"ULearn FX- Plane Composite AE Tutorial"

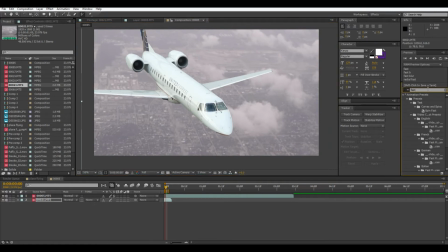[4:12]
Let's do that now actually. Fast blur and just bring that on just a little bit to sort of distinguish that it's the background.
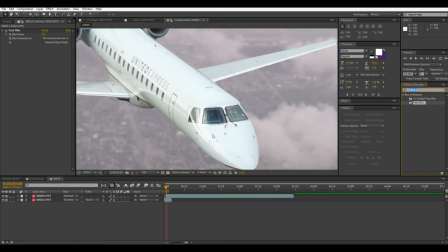[4:26]
Then the plane we're going to want to blur too because it looks a little too sharp and doesn't really match.
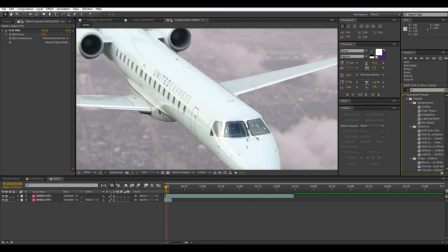[4:31]
So to make it match, this time we're going to put on a directional blur to make it look like it's flying. This will sort of simulate motion blur. So then you'll want to just turn this up. Oh, I put it on the background layer. Make sure you put it on the right layer. There we go.
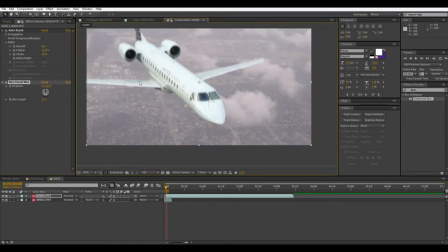[4:48]
And then the blur length. So right now it's blurring straight up.
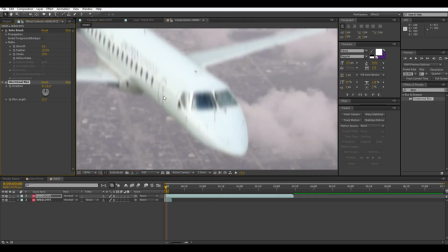[4:54]
And you can see with that dial, and you can see here, it's going straight up.
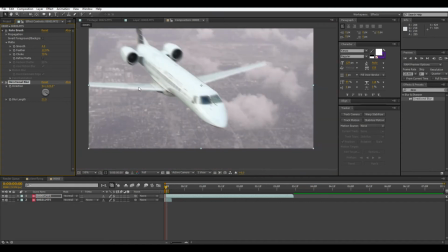[4:58]
So depending on the angle we set that, we want it to blur in the direction that it's flying. So now if we blur this, it looks like it's going really fast. So depending on the speed you want it to be going, that will definitely make it look better.
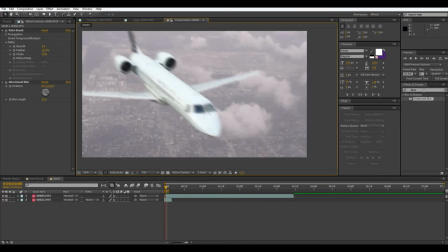[5:16]
So this is looking pretty good right now. And so the next thing I guess we would notice is that the color is off. So, we're going to use curves,
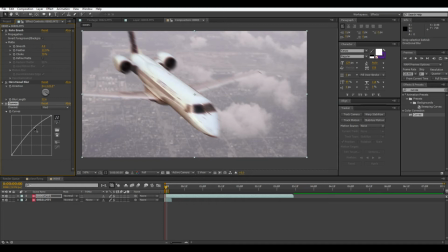[5:34]
and then bring up some of this red, I guess bring down this contrast,
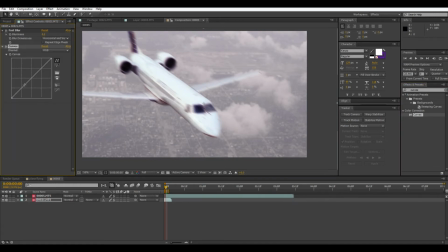[5:53]
overall brightness, and then we'll do a little curves to the bottom layer, too.
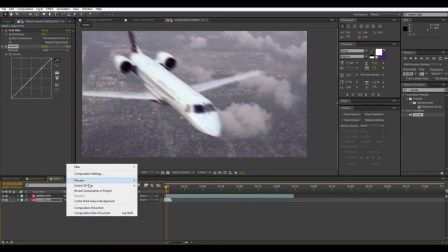[6:04]
and then once they match this is when we can really have some fun because then we'll do an adjustment layer and this is just they sort of match
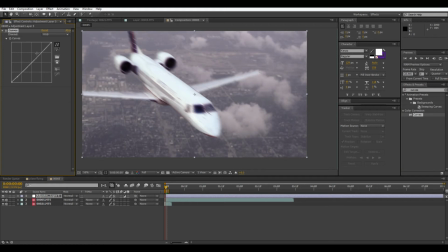[6:12]
but um adjustment layer and then we can do the overall grade that will get the real field image so say we didn't like this sort of blue red look we can sort of take down the red say pump up the green or whatever and now it looks a lot more realistic
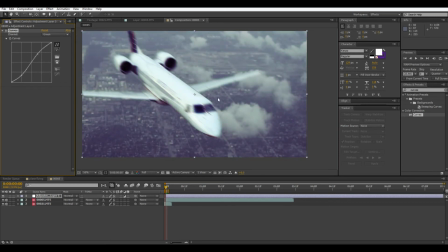[6:29]
so now this does look like I mean it looks pretty good but it looks like it's on a background plate and I mean it's just like a
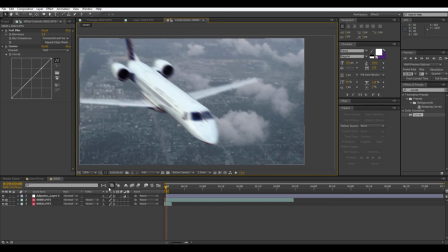[6:37]
still background and it looks very distinguished from it so what we're gonna do to fix that is add on a solid so the solid should be
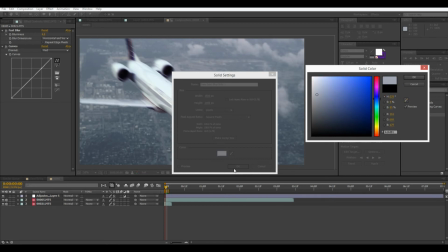[6:45]
sort of light gray we're gonna make it the clouds so make it sort of I guess the color of the clouds now selecting this layer we're going
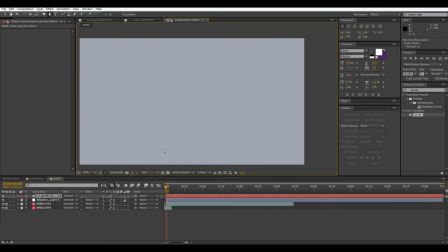[6:54]
to do a little mask just in I guess a little cloud shape then
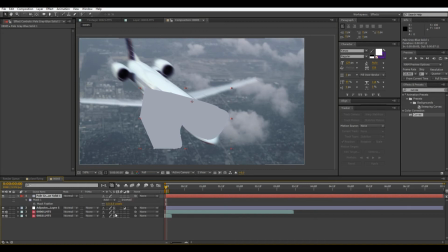[7:01]
feather this a lot so hitting F and then just blurring that out so now this is going to be a more foreground type of
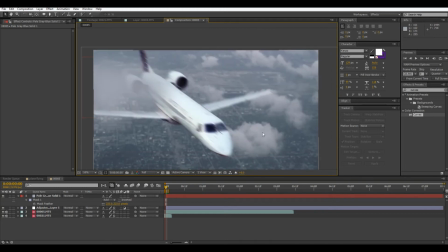[7:12]
cloud element doesn't look as detailed but that's fine because if it was closer it would probably be blurry anyway and that's what it looks like just a blurry version of that and if we want to give it a little um a little green we can add grain just
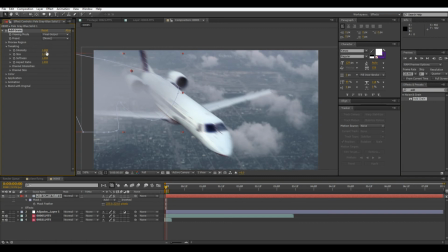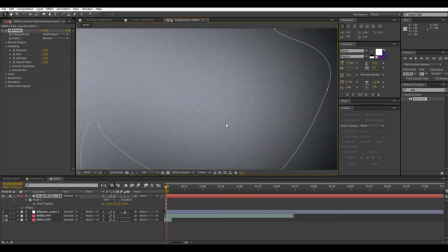[7:38]
a low intensity let's just solo this layer you can see that there's definitely a little grain there and that sort of
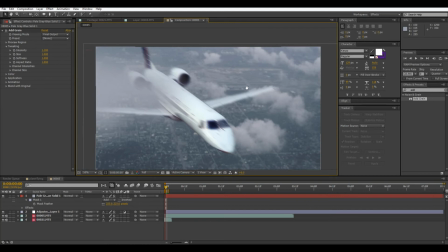[7:46]
makes it fit in a little more you don't really notice it unless you're looking for it although I suppose that's a bit much. You can still sort of see it.
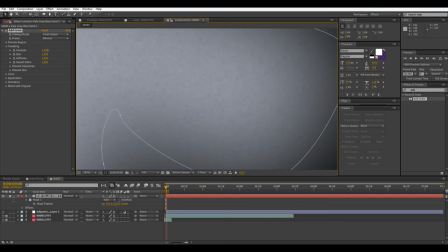[8:00]
It just gives it a little texture. Round one I guess is good.
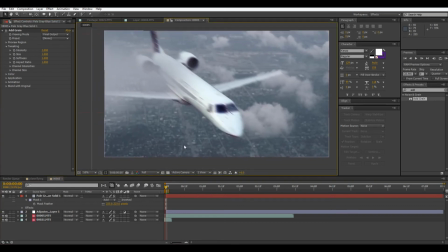[8:08]
Okay. There we go. So then we can add a few more layers. So I'm just going to duplicate this a few times. And so this one I'm going to move over here,